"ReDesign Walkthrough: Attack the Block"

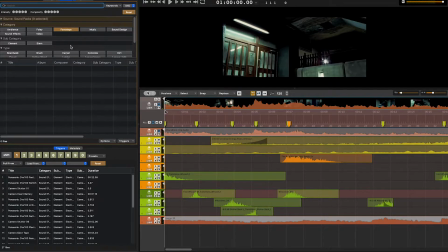541s
It's very noticeable. It's easy to assign to a trigger. That way we can just go through and drop all of them at once. Based on the clip, I could tell they were walking on concrete, but not just that. It looked like it had just rained, as the concrete was a little bit wet.
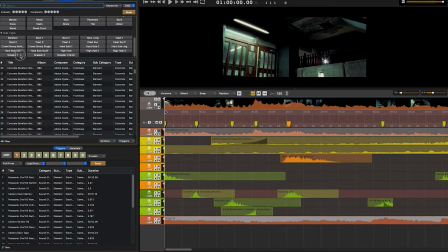557s
So we're looking for tennis shoes on concrete with a bit of a wet crinkliness. I found one that I liked, so I'm going to assign it to trigger 1 here.
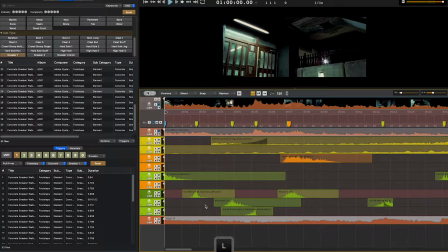579s
Now when I go back to the beginning, I can play through the video at 1/3 time. And every time I see a footstep, I hit the 1 key and a footstep will be assigned.
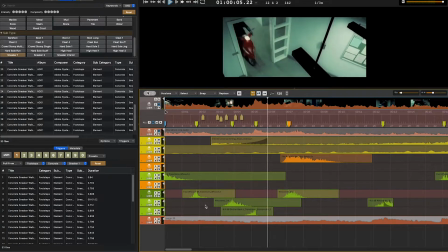592s
Just got to look for how the body moves when they're not actually showing the feet hitting the ground.
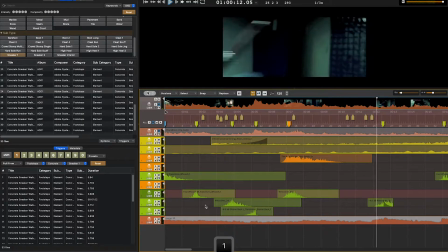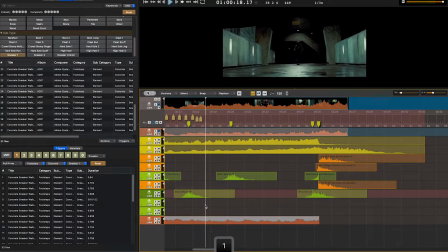606s
They were all jumping up and down there, so I added a lot of footsteps. And then it's just him running at a consistent pace.
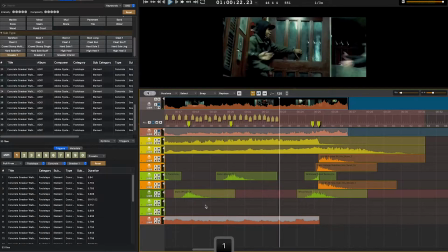613s
Some feet shuffling here to get the door closed.
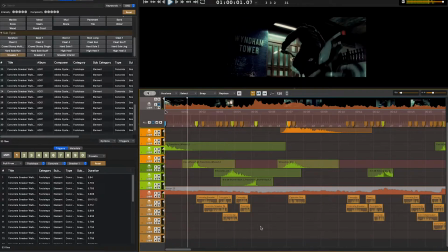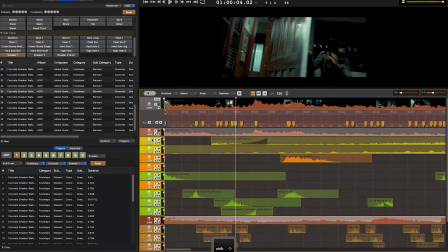623s
All right, let's mute all of the sound design and the music.
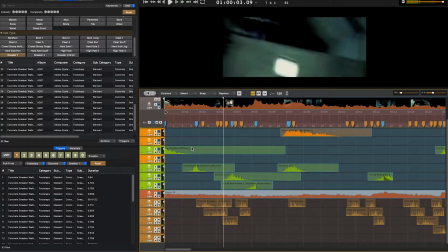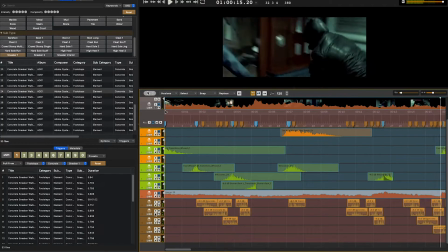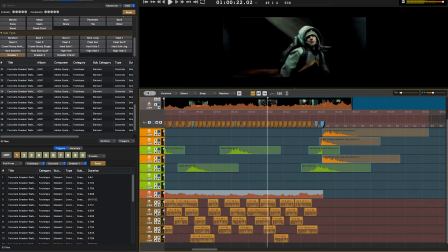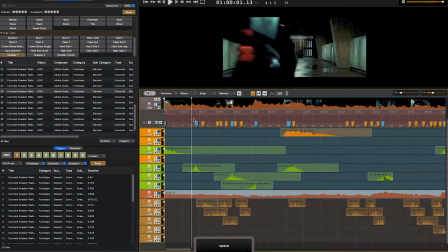651s
All right, for the most part, a lot of this is in the right spot. Obviously, the gain needs to be changed on some of these to give some depth.
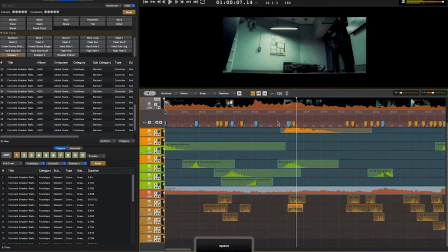661s
Basically, there are a lot of footsteps that are much further away from the camera. There are some footsteps that are much closer.
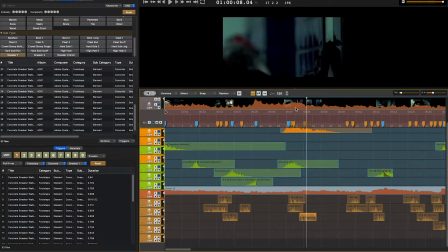667s
I saw another couple footsteps there that I missed.
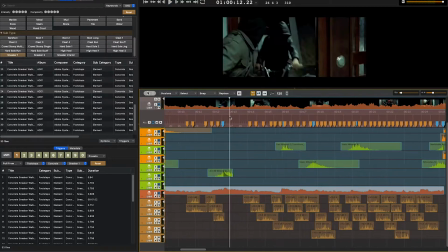And as I'm starting to go through frame by frame, I'm noticing that the sounds I thought were pretty much in place are just a couple frames off here and there.
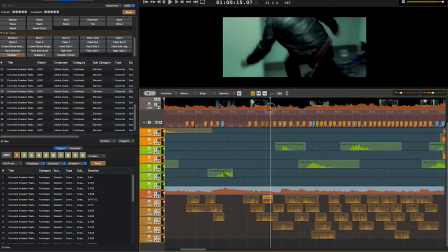689s
It's hard to notice that when the video is playing in full time.
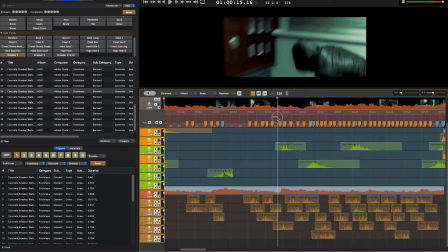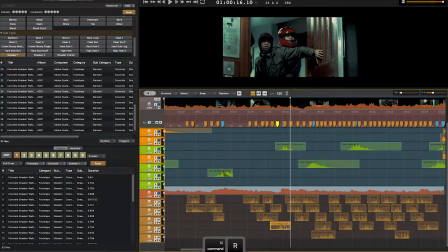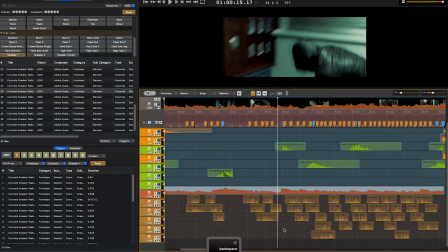708s
I don't really care for that footstep sound, so I'm going to delete it and just trigger a new one. Then I gotta change its gain to match the other footsteps.
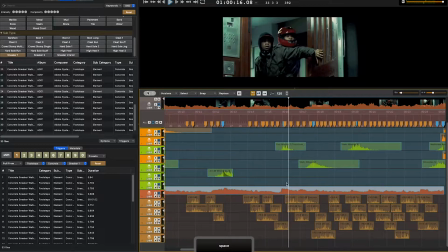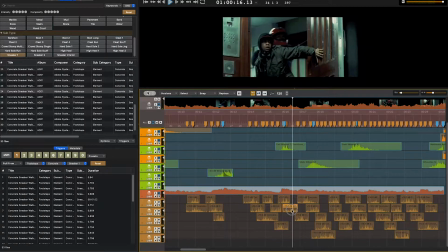736s
These footsteps sound right, rhythmically and timing. It's just they're a little late.
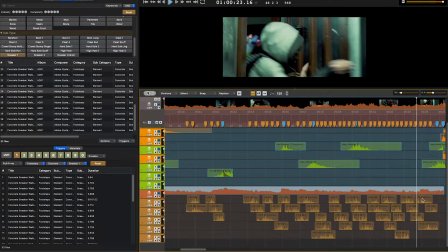752s
Gets a little too consistent with the footsteps, right where they should be shuffling. So I gotta move them in, cut some, make it a little tighter.
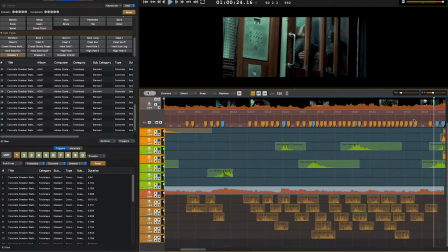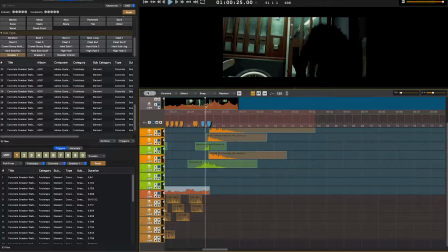768s
And I noticed a few extra footsteps at the end that I missed.
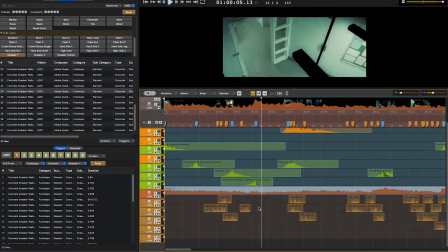779s
All right, so it's just some minor adjustments to the gain on these footsteps. Just to kind of blend them into each other a little bit better.